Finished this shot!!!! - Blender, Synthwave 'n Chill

I wish I had it to play right now. On Mission Impossible Ghost Protocol, it came up. I think that's the one with Brad Bird directing. It wasn't from Brad Bird, though. It was from the director emeritus, as he called himself, which was his lead storyboard artist who was kind of supervising the previs. Yeah, it was pretty funny. Nice guy, but he would sneak up behind you and stand in a quiet pregnant pose and then point next to you and brush your ear, and that's when you'd know he'd been standing behind you watching you work for who knows how long. Good times, good times. All right, let's see here. Let's open the big screen.
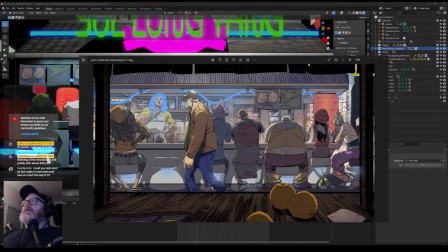I'm using the full display, so I got to remember not to open any porn or anything in any of my tabs because you can see everything, not just my window.
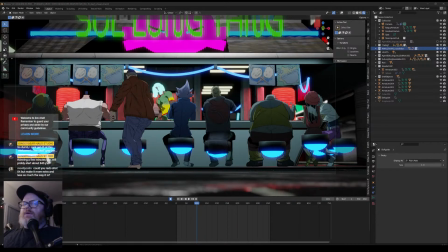So if I pull up any porn, let me know. If you want me to close it or just change it to a different kind of porn, that's fine. All right, so here's the scene.
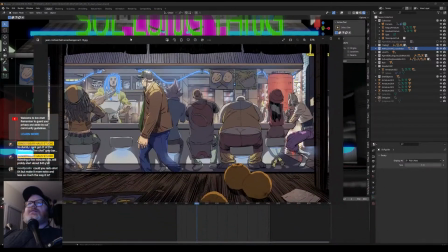If you've been watching in the past, you've seen this, but this is the concept art it was based on that I did a few months ago.
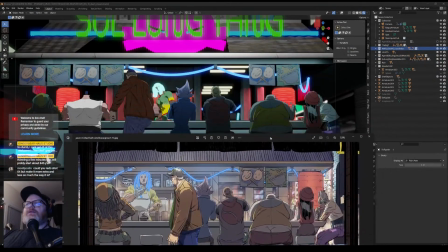And pretty close. It's lit up a little bit different, looks a little bit different in 3D, but, you know, not too far off.
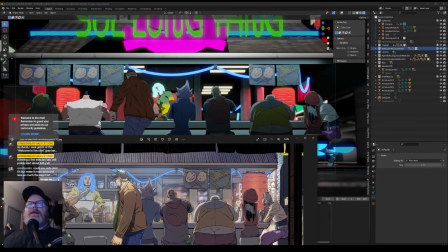And you can actually kind of see I used some of the actual art to build the 3D model. I have the little signs up here, and some of the characters here I cut out in cards and put them on here. So, and just to show you how the final turned out.
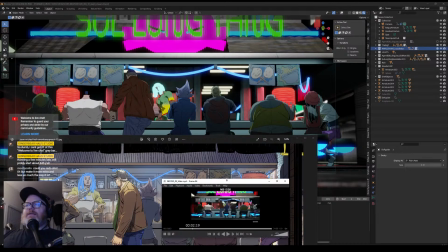Oops, did I close it? Oh, there it is. It's tiny. Tiny.
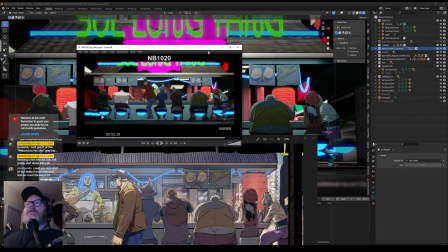Okay. Get this big here.
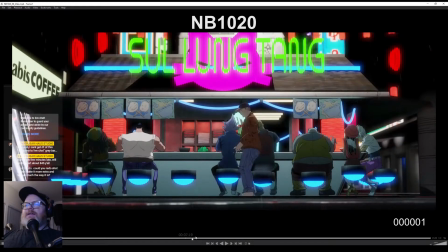All right, let's go back to the beginning. This is how it ended up looking, the final render.
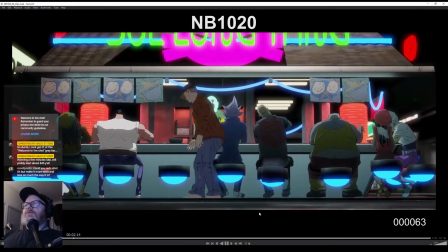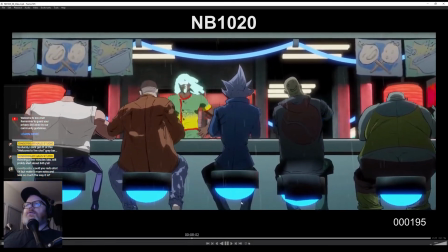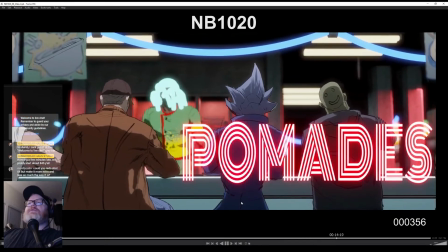There you go. And the cool thing is it's all just a straight render from Blender, real time, except for the titles, of course.
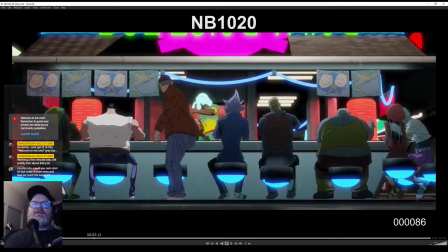And in After Effects, I put the titles on, and I just the only post effects I usually do is I'll
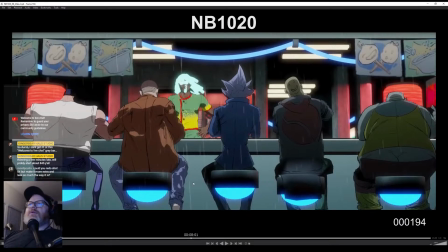duplicate the footage once and put a Gaussian blur on it, and then set it to a screen, and then lower it down to like 8 to 12, 13%, and it just gives it a nice little softening glow to everything, which I like.
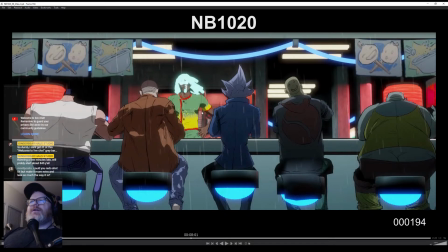I've coworker did that years ago, like a decade ago, and I still use it on everything. I love it. I even on stills in Photoshop. I think I probably even used it on this.
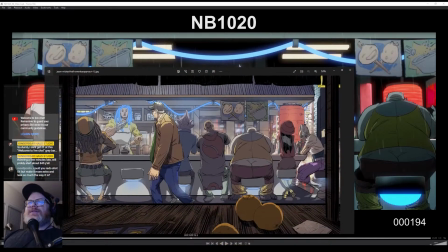There's always just a real slight glow to soften everything.
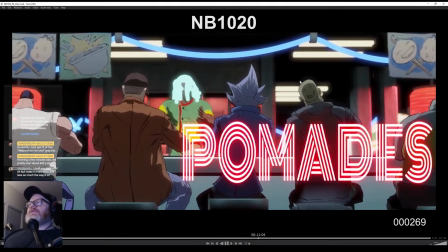Right, so yeah, this is how final's gonna look. And I'll show you everything I did in here.
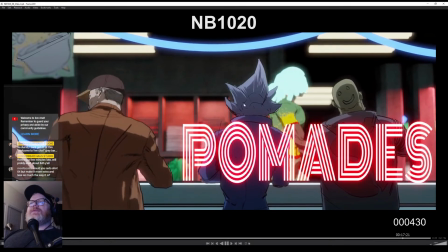There's some stuff I did in here extra that ends up getting blurred out with the depth of field, but it might show up in other shots so you can see.
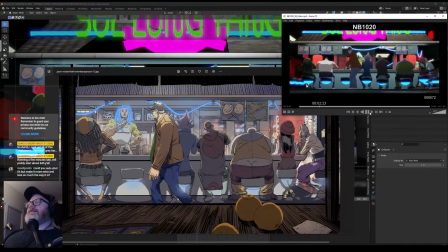Let's see here.
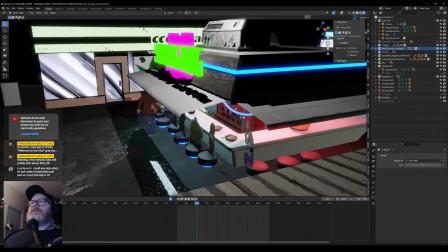So here we are. Here's the scene in all its 3D glory.
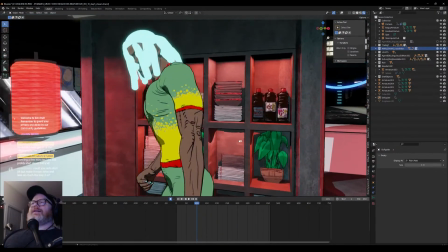Some of the stuff you can't see now is all this background used to be 3D models of these that looked kind of weird,
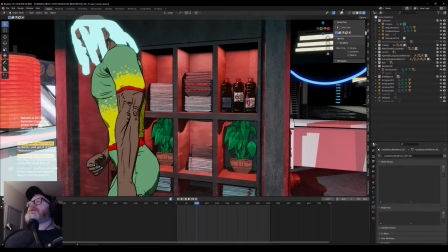but I took it and put in 2D drawn stuff back here,
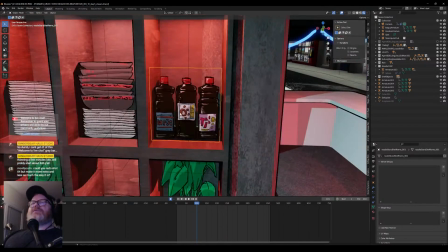just on cards with alphas. It's not super high res because you don't get close. It looks kind of gritty.
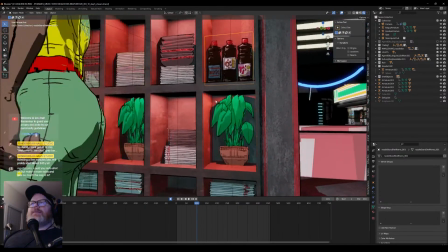I like it. It looks more like animated stuff. More 2D drawn, the better.
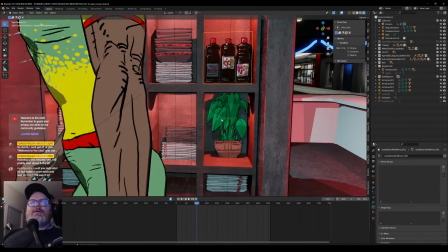Someday I might change this texture too. You never know. You never seem to be finished with a shot, but eventually you gotta let it go. So, but yeah, it definitely blends with the hand-done textures on the characters more, and as well as these guys.
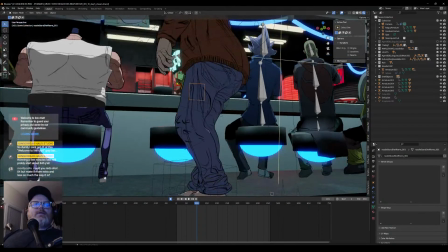So, let's make this up here. All right.